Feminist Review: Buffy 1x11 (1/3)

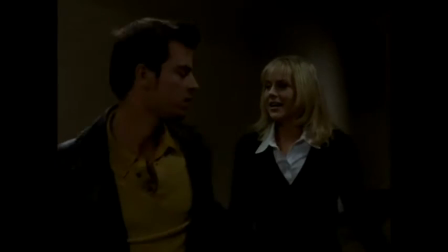12:30 The scene recalls the opening of the show, with Darla playing the weak girlfriend of the strong boy,
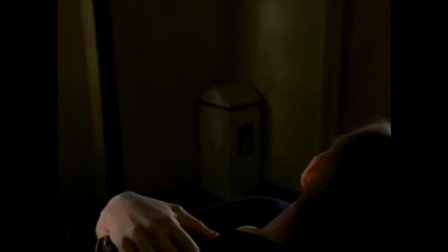12:35 and ends up being the monster to kill him, replacing a typical display of masculine power with that of the feminine.
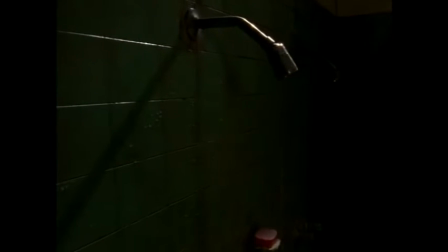12:41 Throughout the season, we've seen a lot of female vulnerability in the locker room,
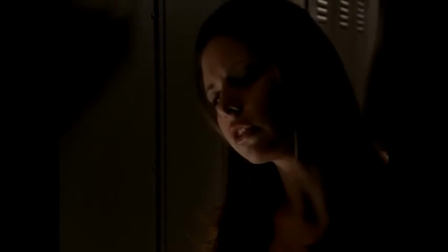12:45 from Season 1, Episode 3, Witch, to I, Robot, Eugene, to Season 1, Episode 9, Puppet Show.
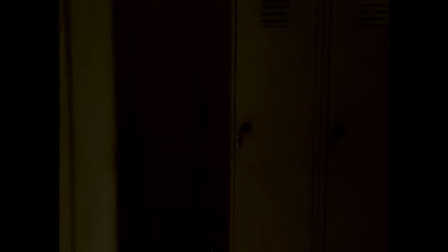12:51 It is recognizable as a setting where women could easily be stalked and preyed upon.
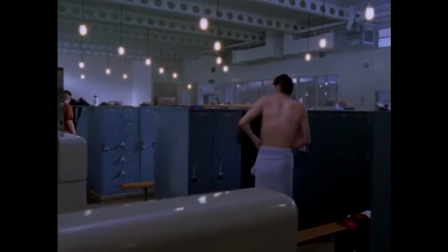12:55 When Mitch first struts around, the locker room has no equivalent connotation of vulnerability for him.
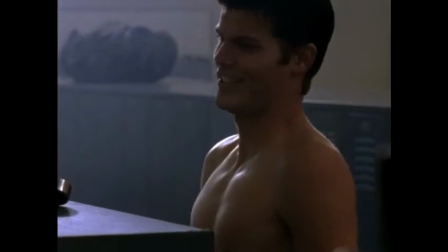13:01 It even feels like a place of power, which he expresses when he talks to his buddies about only being interested in Cordelia for the chance of getting to have sex with her.
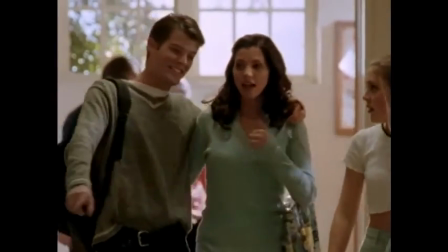13:09 A hint that Cordelia's status may not be as wonderful as first apparent.
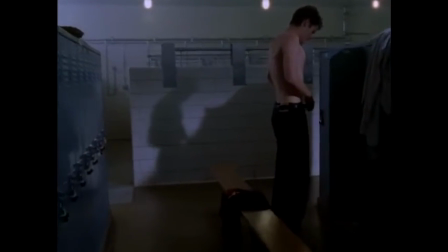13:13 When he then becomes a target of Mercy's aggressions, it is in subversion of the expectations of male power and feminine weakness.
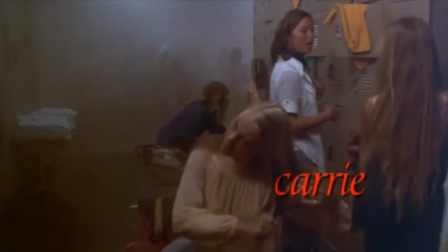13:20 Well now, that's a twist.
There is also the level of the scene being a parallel to Carrie.
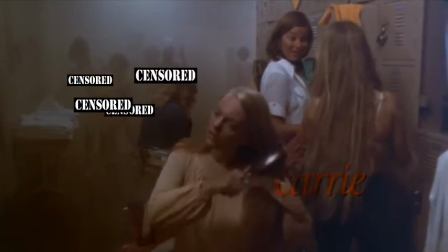13:25 Carrie also has a locker room scene, an iconic one.
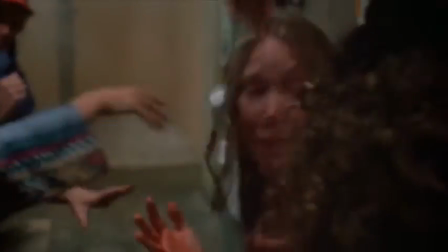13:29 Carrie menstruates for the first time, freaks out, and then a bunch of abusive teen girls throw tampons at her, one of which dress like she wants to fight Donkey Kong.
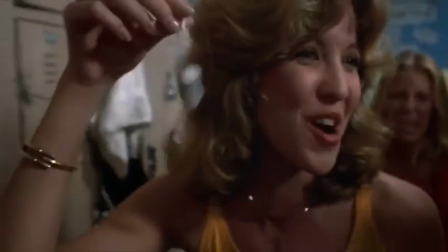13:38 It is a scene that emphasizes feminine weakness and frames the undressed forms of the teen girls for the consumption of male viewers.
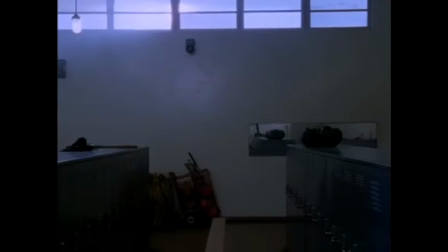13:45 Out of Mind Out of Sight instead emphasizes the rarely seen masculine weakness and frames his undressed form,
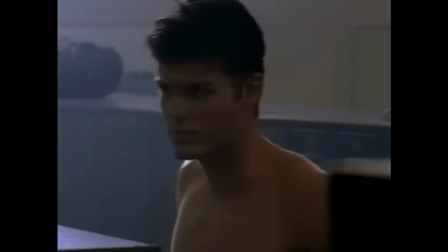13:50 as much as they could show, for female consumption, emphasized by Marcy's giggles. It's one of the show's feminist twists on the Carrie story.
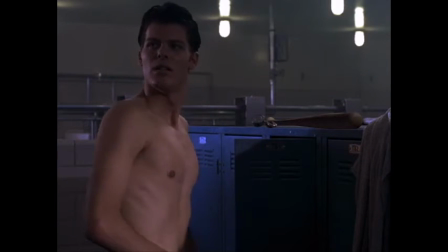13:58 Cheapers.
The fact that Mitch is specifically rendered sexually vulnerable is also worth consideration.
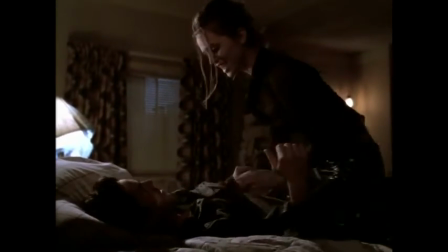14:04 In general, Buffy doesn't do the best job of depicting male sexual vulnerability as equally legitimate to its female equivalent.
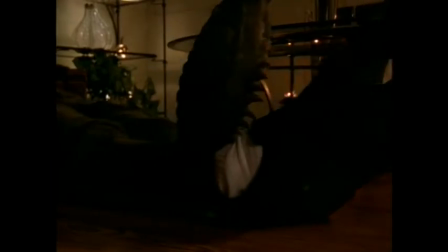14:11 Season 1, Episode 4, Teacher's Pet, positions Sander as sexually vulnerable to the She-Mantis,
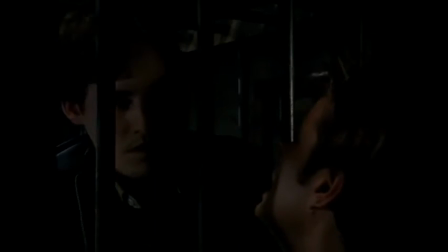14:16 but we still don't get as much of a sense of a threat from her explicit sexual
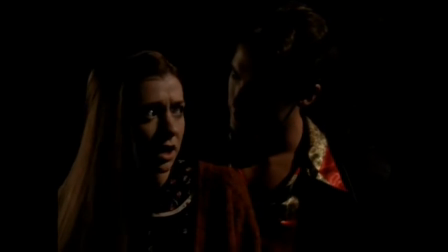14:21 interest in him as we do from Thomas's implicit sexual interest in Willow in Season 1,
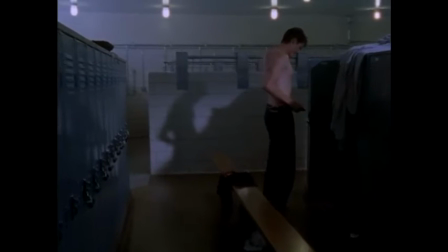14:26 Episode 1, Welcome to the Hellmouth. This in mind, it's good to appreciate the unambiguous examples of male sexual vulnerability where they do show up.
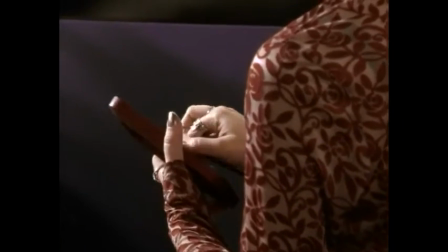14:35 It's still a bit of a double standard in how it's framed, though. Mitch's nude form is linked with power.
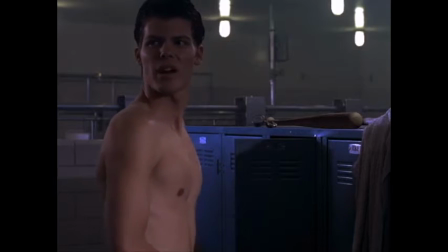14:41 He holds himself with great dignity, and he's quick to respond with aggression when he hears a girl giggling.
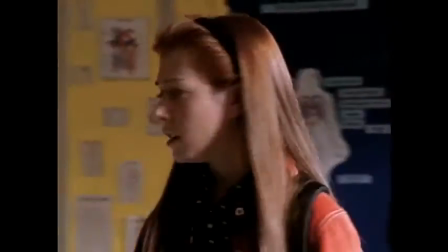14:46 He doesn't even have the vulnerability of Xander being stripped by the nightmare effect in Season 1, Episode 10, Nightmares,
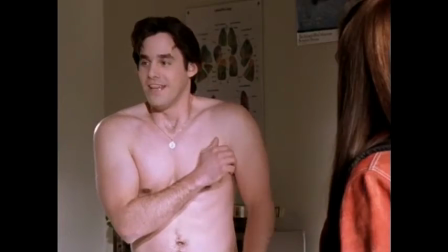14:53 which I don't associate with sexual vulnerability because Xander isn't framed for female consumption so much as empathy,
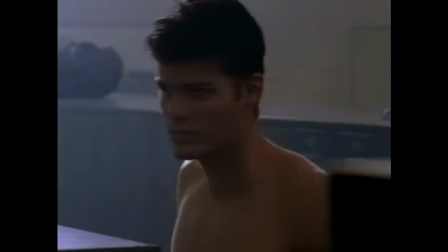14:59 with the makeup and lighting emphasizing his unattractive paleness, while the red undertones of Mitch's skin are emphasized to draw attention to his body.
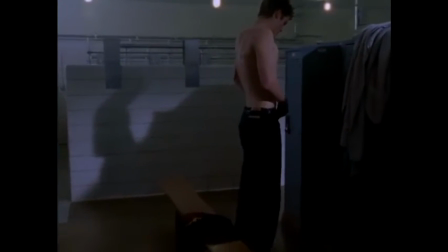15:08 Women are looking at Mitch and voyeuristically participating in Marcy's intrusion into his privacy, but we are led to appreciate his strength more than anything.
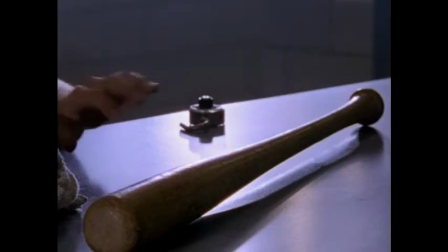15:16 Hearing a girl giggling nearby, Mitch reaches for a baseball bat to physically engage her, which is morally equivalent to Buffy attacking Andy for groping her.
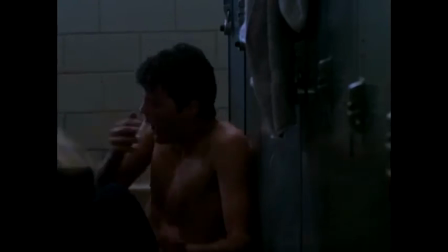15:25 Marcy grabs the bat from him and bludgeons him with it.
Lucky 19!
Suddenly, the man loses the power in the scene.
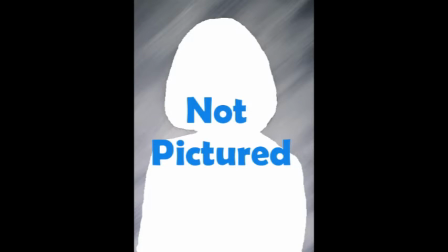15:33 Suddenly, the locker room becomes dangerous to men too. And even though you can't see her, Marcy's giggling gives the attacker active femininity.
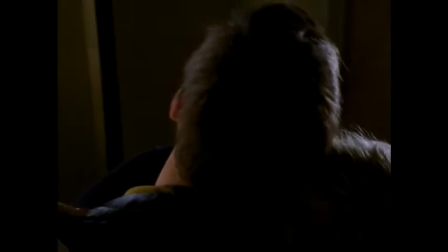15:40 The Darla twist is back in full force, prompting the need for Buffy as a female hero to defend helpless men,
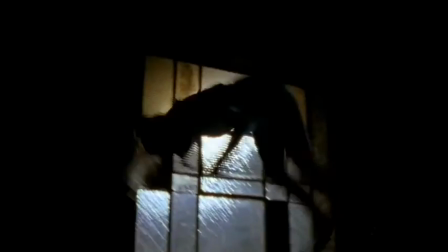15:47 in line with the show's main theme of subverting the traditional patriarchal power dynamic.
It's about power.
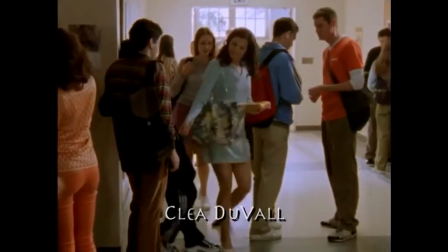15:53 Cordelia campaigns for the role of May Queen, using a tactic we'll see again in Season 3, Episode 5,
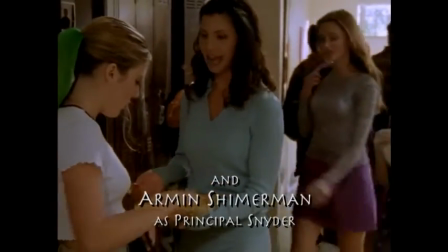15:59 Homecoming, where she hands out candy with her initials on it so that voters will create a positive association with her.
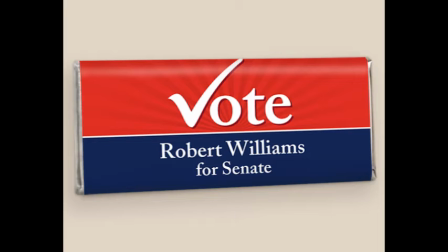16:05 This is something that professional marketing strategists do all the time, and Cordelia coming up with it herself is a sign of her understated intelligence.
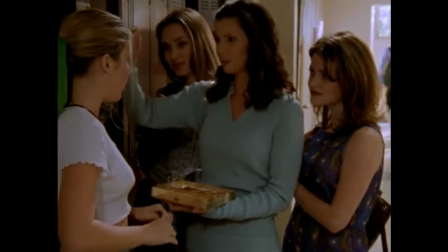16:12 She's also quick to use it to reinforce her dominance, both within her social group and with Buffy.
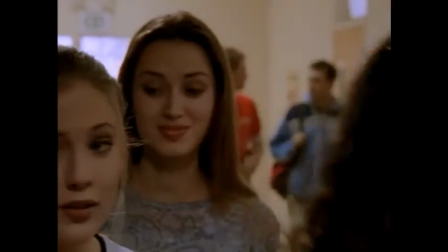16:18 The scene effectively emphasizes her social standing and how mean she is about it.
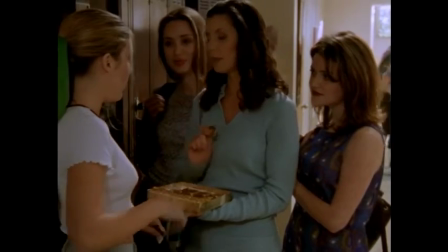16:23 They don't even have the excuse of being possessed by hyenas. We may not care so much about Harmony as one of the mean kids being put in her place,
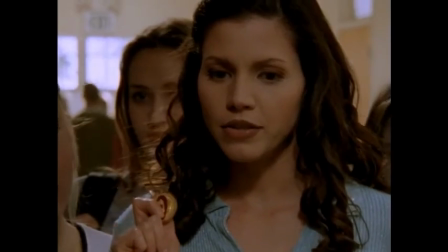16:31 but when Harmony joins Cordelia in looking down at Buffy, it emphasizes the group's disdain.